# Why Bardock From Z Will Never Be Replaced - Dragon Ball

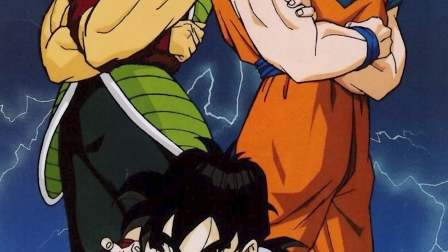0:00 Bardock, the father of Goku, is an absolute fan favorite.
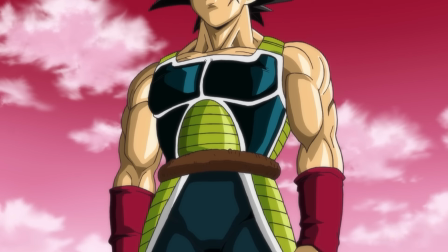0:03 Despite beginning life as an anime-only character, he's proven to be one of the most popular Dragon Ball figures of all time.
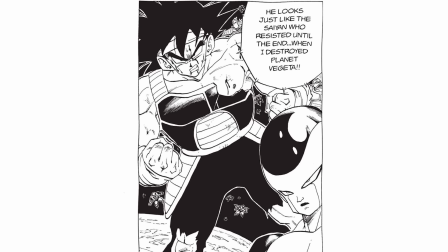0:09 So much so that Akira Toriyama decided to make him canon to the original manga.
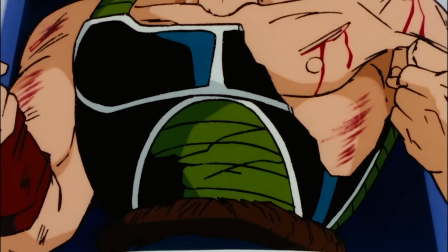0:13 But beyond the awesome design and amazing fights, let's explore what the special has to say and just what the meaning of Bardock's struggle is.
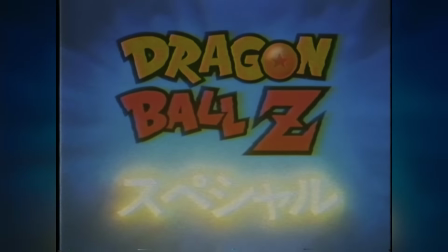0:26 This will change everything. Through its 48-minute runtime, the Bardock special tells the tragic tale of a rebel soldier, a father,
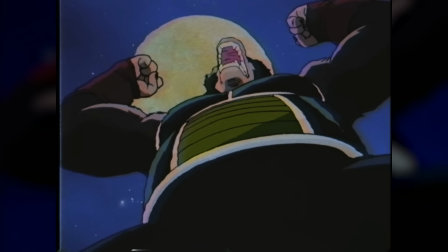0:33 and most importantly, the furthest thing from a traditional hero, trying his hardest to defy and change fate.
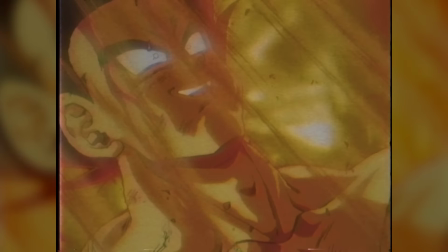0:40 However, as we all know, his own actions aren't enough. This is a story unlike anything else in Dragon Ball.
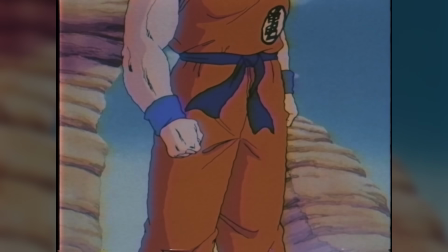0:45 While we begin every other Dragon Ball adventure in a wondrous world with our hero Goku,
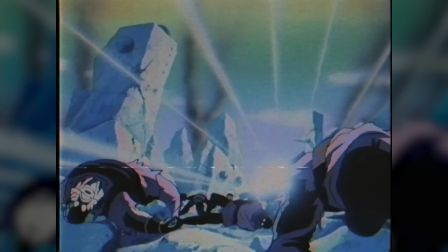0:50 this is instead a dark tale that begins with death and tragedy, something which Toriyama himself said he could have never written.
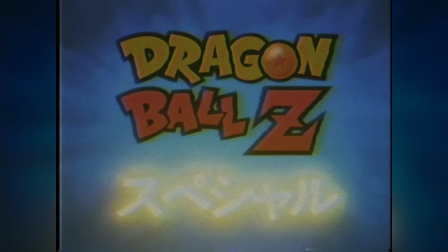0:57 But before we get to that, first we need to frame when this special was made.
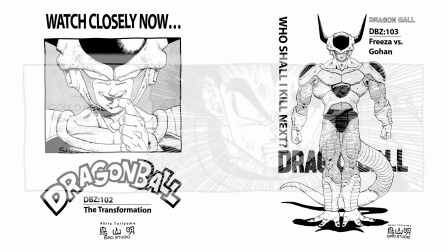1:01 The Dragon Ball manga was in the middle of the Frieza arc, and Super Saiyan was still but a twinkle in the reader's imagination.
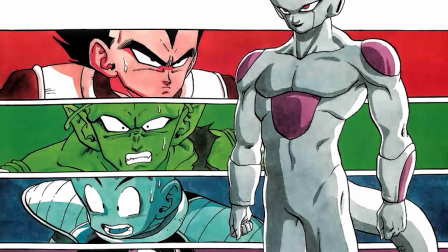1:07 We were literally just about to get to final form Frieza, and in the anime, we were even further away from the conclusion, as the next episode preview was all about Recoome. It was on that day, 17th of October 1990, when this special premiered,
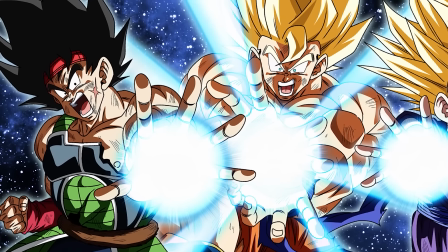1:21 stemming from the questions of what were Goku's roots and Goku must have had a father.
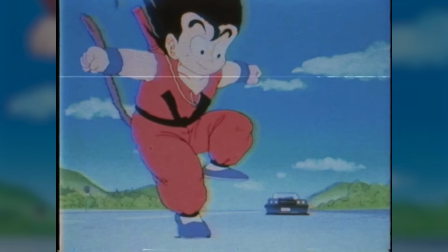1:26 Dragon Ball did have specials before, a couple of safety PSAs, but never something like this,
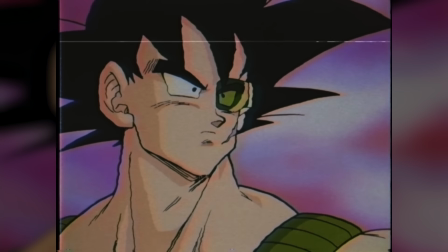1:31 a story that really developed the ideas of the world as shown by Toriyama.
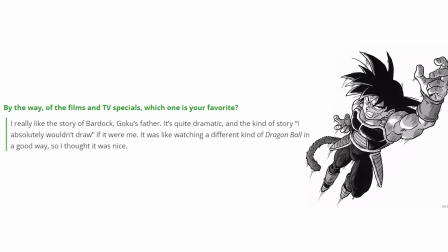1:35 In an interview for the Daisenshu databook, Toriyama explained, "I really like the idea of Bardock, Goku's father. It's quite dramatic, and the kind of story I absolutely wouldn't draw if it were me. It was like watching a different kind of Dragon Ball in a good way, so I thought it was nice."
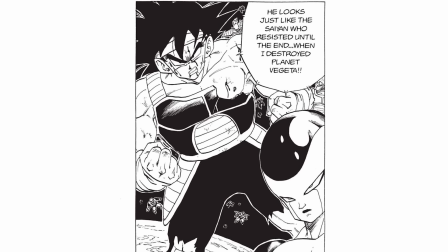1:51 And it was clear that Toriyama did like it, because he included Bardock in the original run for the manga.
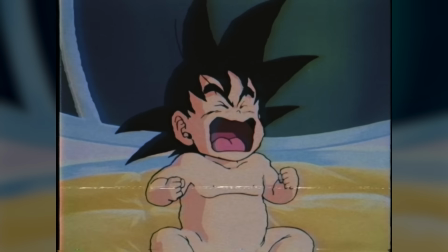1:56 This special is full of irony and contrast from the very beginning, as we open with Goku crying out loud in a world we've never seen before.
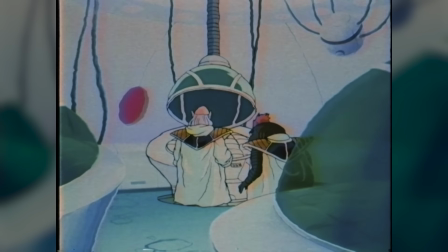2:03 That in and of itself shows how much different this will be from the traditional Dragon Ball. In this scene, Goku is in the most vulnerable position he could ever be in.
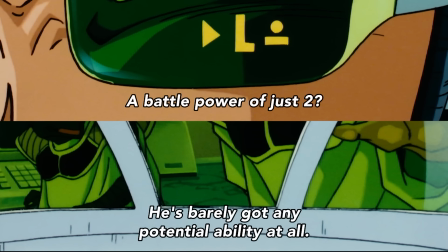2:12 He's alone, crying, naked, and a baby. And all through the story, we're reminded about how weak he is, with the doctors talking about how low his potential is.
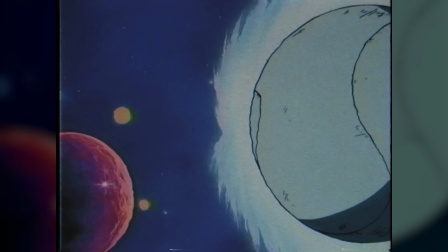2:21 Essentially, in this special, he's the single weakest character, about to be sent off to a planet inhabited by even weaker beings.
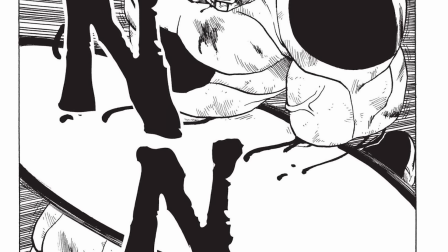2:28 Yet somehow, he will be the one to not only defeat Frieza, but save the whole universe.
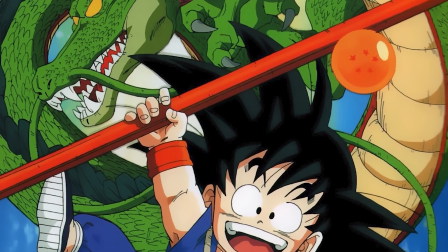2:33 I honestly think having the benefit of hindsight with the original anime being over for so long works in favor of the special.
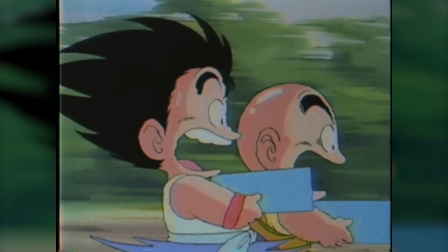2:39 The dramatic irony the viewer has of knowing how the story pans out makes this all the more tragic, yet hopeful.
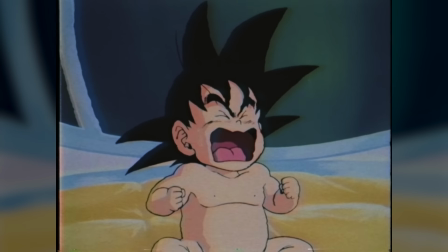2:45 But this is where we switch to the real story of the special. We go from a baby, the most innocent thing in the world, and cut to a beast.
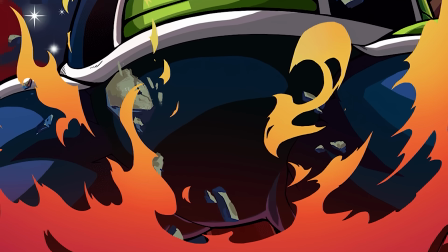2:53 That's how we are introduced to Bardock, not as a man like Goku, but as a destructive monster.
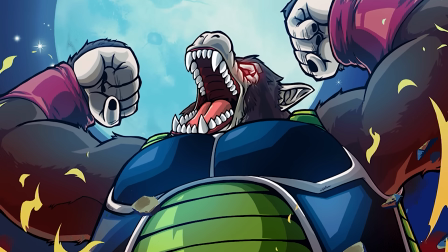2:58 The full moon behind him linking the Saiyans to their primal power.
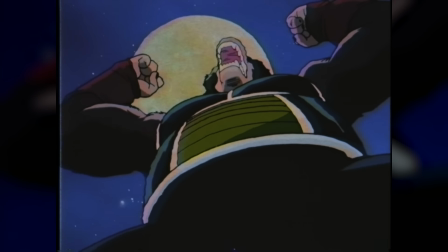3:01 The way it's directed even has us looking up at the Ozaru from a low angle, the same way the Kanasans would have been watching their own planet being destroyed.
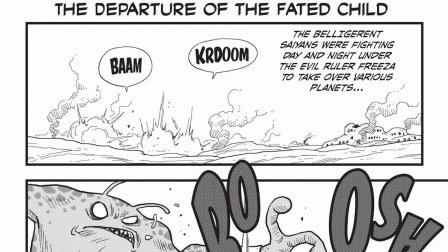3:09 This is also one of the prime differences in how we're introduced to Bardock in the anime special versus Minus and Broly.
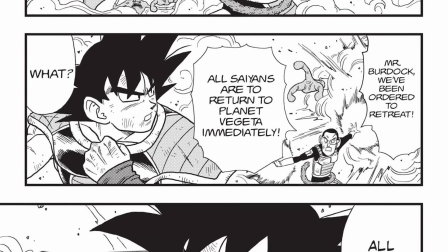3:15 While he is still destroying things in Minus, he isn't in his Ozaru form. This is a pretty stark difference between the two interpretations.
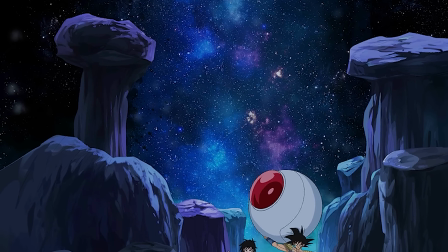3:22 And though I'm not going to go into detail on Minus/Broly Bardock today,
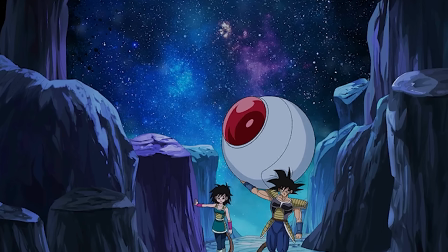3:27 the way they show him as a humanoid first and foremost makes me think that they wanted him to be more relatable and humanize him more.
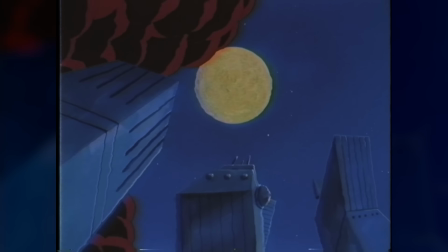3:33 We then finish the rampage off with another shot of the moon.
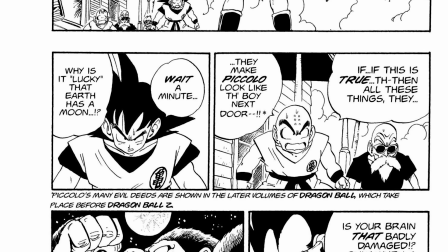3:36 It's interesting how, despite being told all these years about how ruthless the Saiyans were, we rarely ever get to see them actually take over a planet.
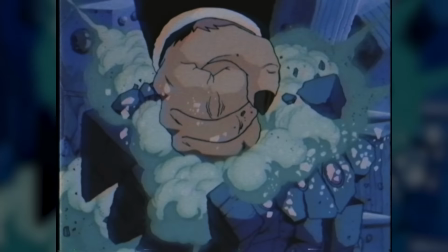3:44 This is one of the only times we see a real Saiyan rampage during the prime of their race, showcasing the most bloodthirsty aspects of their culture.
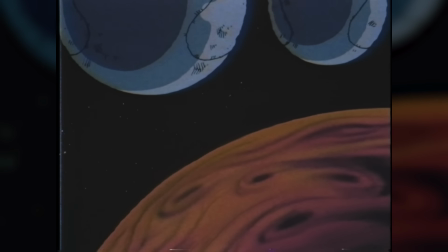3:51 The only other times we see Saiyans cause this much destruction is during the Arlia filler, where Vegeta and Nappa take over that world.
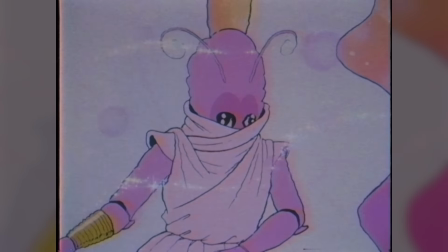3:58 Toei likely added this filler to highlight the evil of the Saiyans prior to them getting to Earth, and how they're not faced in any way by the eradication of an entire planet by their hands.